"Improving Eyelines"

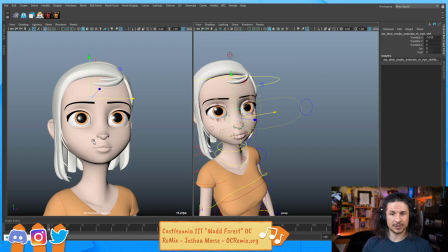496s
Technically, this is more correct. We're getting even spacing on both sides, but we're losing that appeal. And this really changes on your character. What's a good example? Was it Mitchell's versus the Machines?
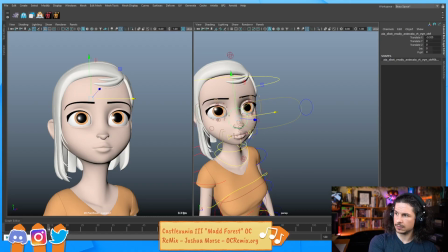So if you look at Mitchell's versus the Machines, let's look at some images here. Look at the size of the pupils on her eyes. Huge. This is kind of the typical Disney size of the eye.
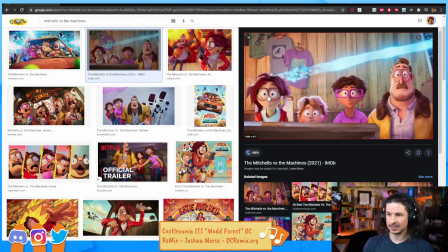531s
Really big pupils. Look at Mitchell's versus the Machines. Look how small the pupils and the iris are in the eye. It's a tiny little dot in all of this white. Stylistic choice.
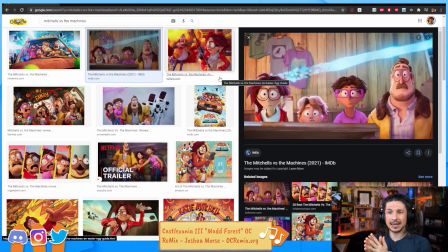546s
What does all of this mean? It basically means that there is no rule to eye line. It's whatever looks best. Whatever looks best at that camera angle, at that lens length, at that moment that makes it feel like the character is actually looking in towards where you want them to look.
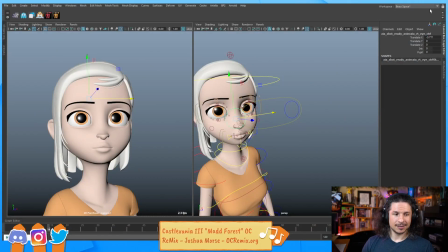567s
That's the big thing. So the eyes on the dog though, yeah, it's cute. So for example, I could actually shrink her pupils here, an iris, like that. But suddenly, does this character look cute? Not as much.
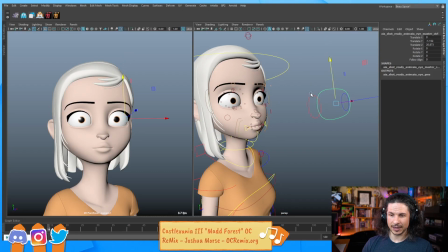584s
Part of that is the eyes are perfectly centered. If you actually look at... Did I close it off? Yes, I did. If you look at the Mitchells versus the Machines here, look at where their pupils are.
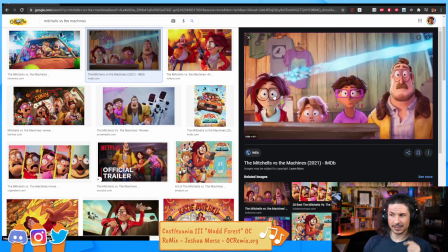599s
They're crossed and slightly lower. They favor the lower half of the eye here. That makes it feel off-center and interesting. The moment that these eyes are centered, it's just creepy.
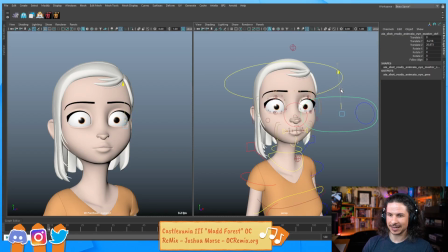613s
But let's see if we can kind of capture that a little bit of Mitchell's versus the Machines feel here. So cross the eyes a little bit and then keep them a little lower.
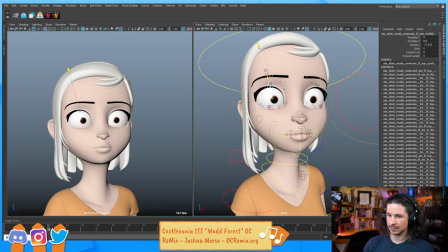624s
We're going to raise the eyelids here just a little bit, and we get something like that. Now we can kind of push the brows
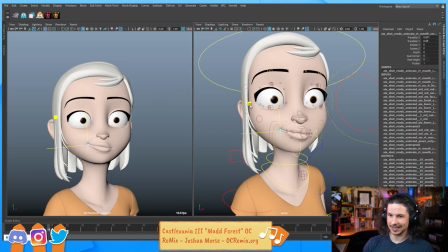637s
up a little bit and start posing the face so it's not quite so dead looking. And we start to get something a little bit more appealing. It would take a little bit more work, but it's just shaping the eye.
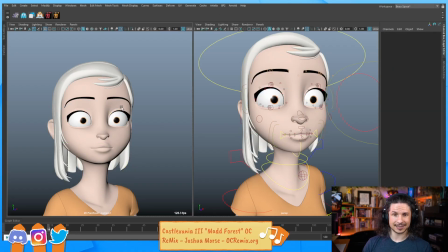650s
Already this looks less like creepy, just dead, because we've crossed the eyes and pushed the spacing of the white a little bit more.
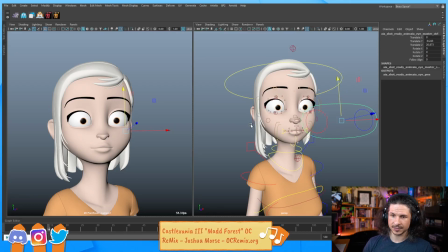660s
Even just bringing it down a little bit more helps. Let's see. Does every character that you want to be cute need the eyes to be slightly crossed? No.
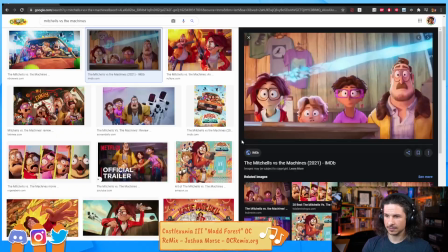671s
For example, look at the dog.
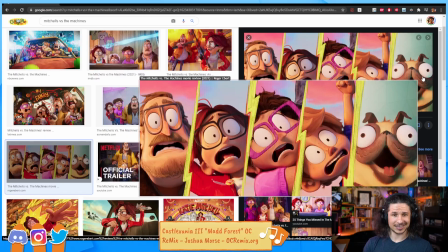676s
He's definitely very cute. But look at those eyes. They're off in two different directions. So it's not a rule. It's just kind of a generalization, is that
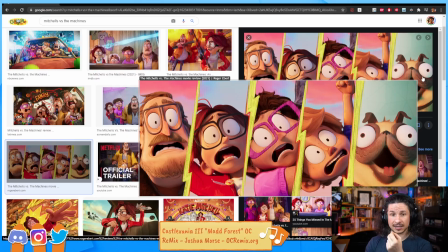692s
eyes that are slightly crossed tend to be more appealing and cute because it kind of brings the character's focus in.
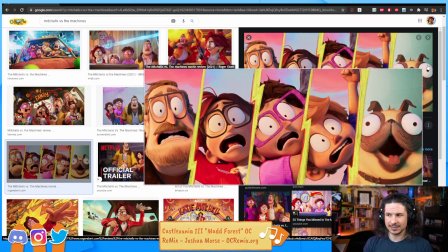697s
The more they're out, the more it kind of feels like dead-eyed a little bit.
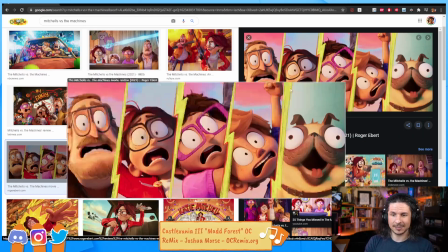704s
But there's a point where it becomes cute again, depending on the character's design. Like, look at that.
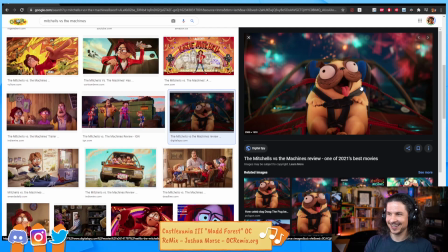709s
Oh, definitely looking in two different directions.
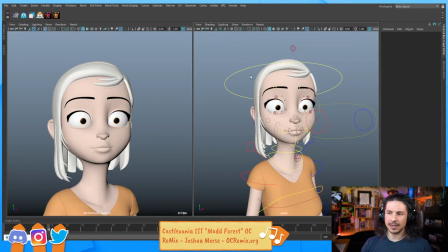713s
So, in terms of eyeline, unfortunately, I can't give like a specific topic.
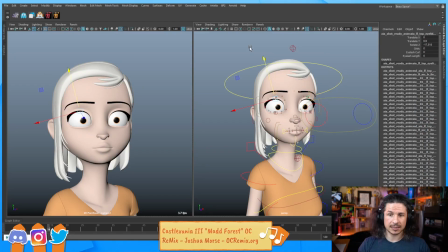721s
The big thing to watch out for is how much white is on each side.
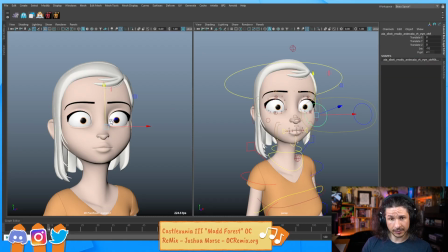725s
So for example, if I look at the inside white here, is that the same as on that side? And it's not perfect because I can have her look over to the side, so this way.
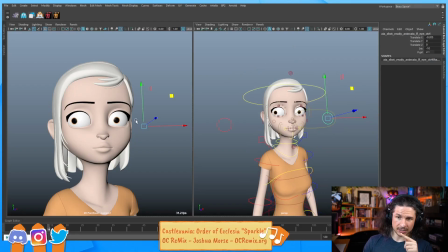737s
But I want to make sure that if she's looking to the side, the amount of white over here is similar over there.